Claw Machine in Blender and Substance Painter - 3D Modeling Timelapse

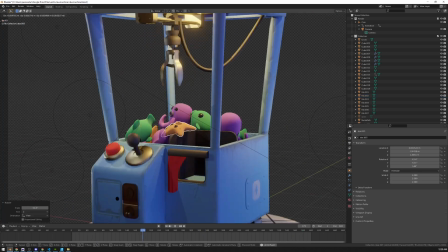At this point in time-lapse I'm just doing some final tweaks, just to make some details look better.
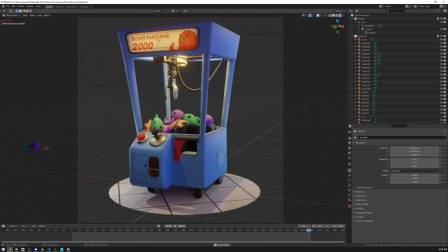At this stage I go between Blender and Substance a lot,
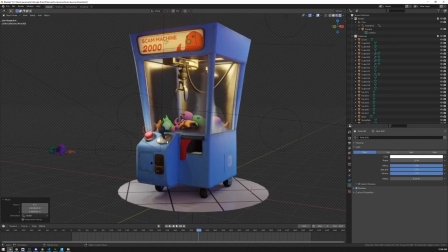because in Substance you don't see the final render, you know, with all of the lighting that you have set up in Blender.
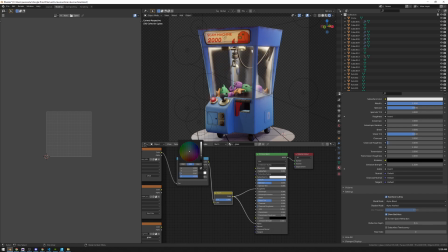As you can see, when I light this scene I usually like to add a lot of lights for all the parts of the mesh that I want to highlight.
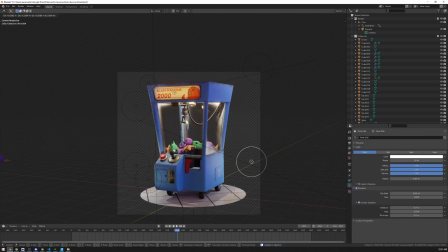It's obviously not realistic, but I think it works really well for this cartoonish stylized look.
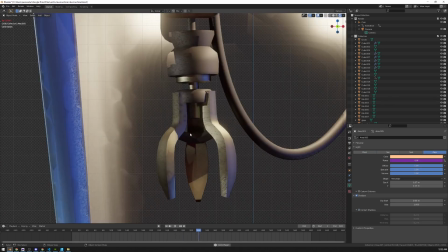And I personally like this look a lot. It's very contrasty and flashy. It's a little bit in your face, you know.
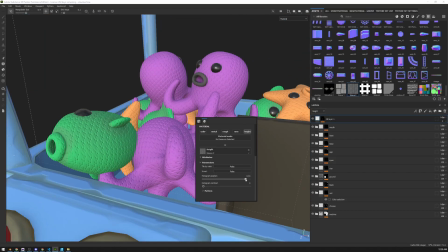It's exaggerated. Just like all of the proportions are exaggerated, the lighting is exaggerated as well.
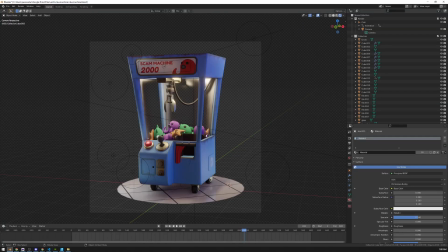And I personally think it works really well. I'm using Eevee for all of my renders lately.
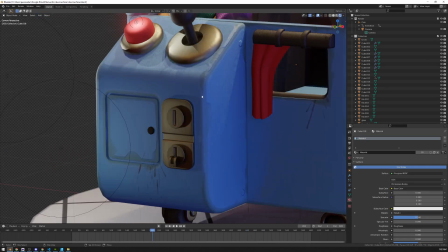Sometimes I switch between Eevee and Cycles just to see the difference and a lot of times honestly I don't see any difference at all.
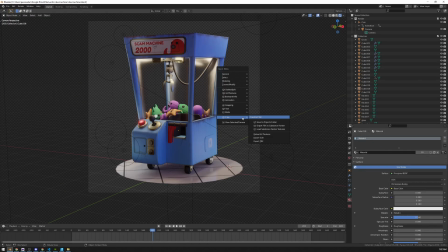While the performance boost is of course substantial.
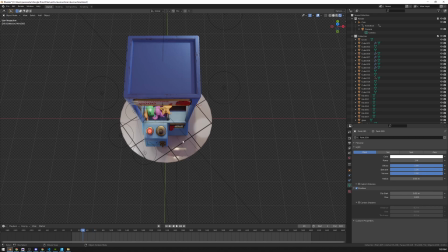Like for example I was done with this model pretty late at night because like I said I needed to finish it no matter what.
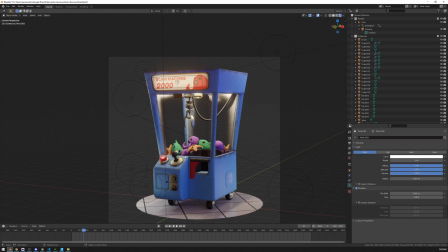and I was actually able to render the 600 frame animation and upload it before going to bed.
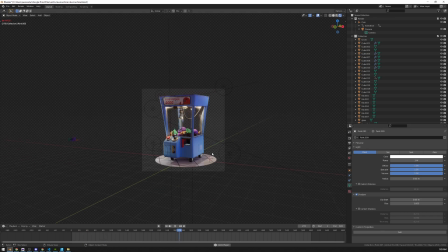It took just about 10 minutes.
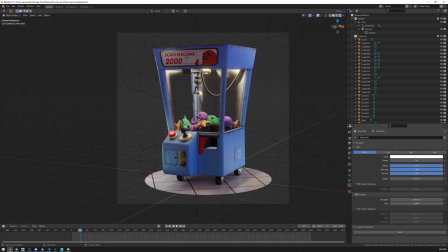So this is the end of the video. I hope you enjoyed it. If you did, don't forget to subscribe and I'll see you in the next one.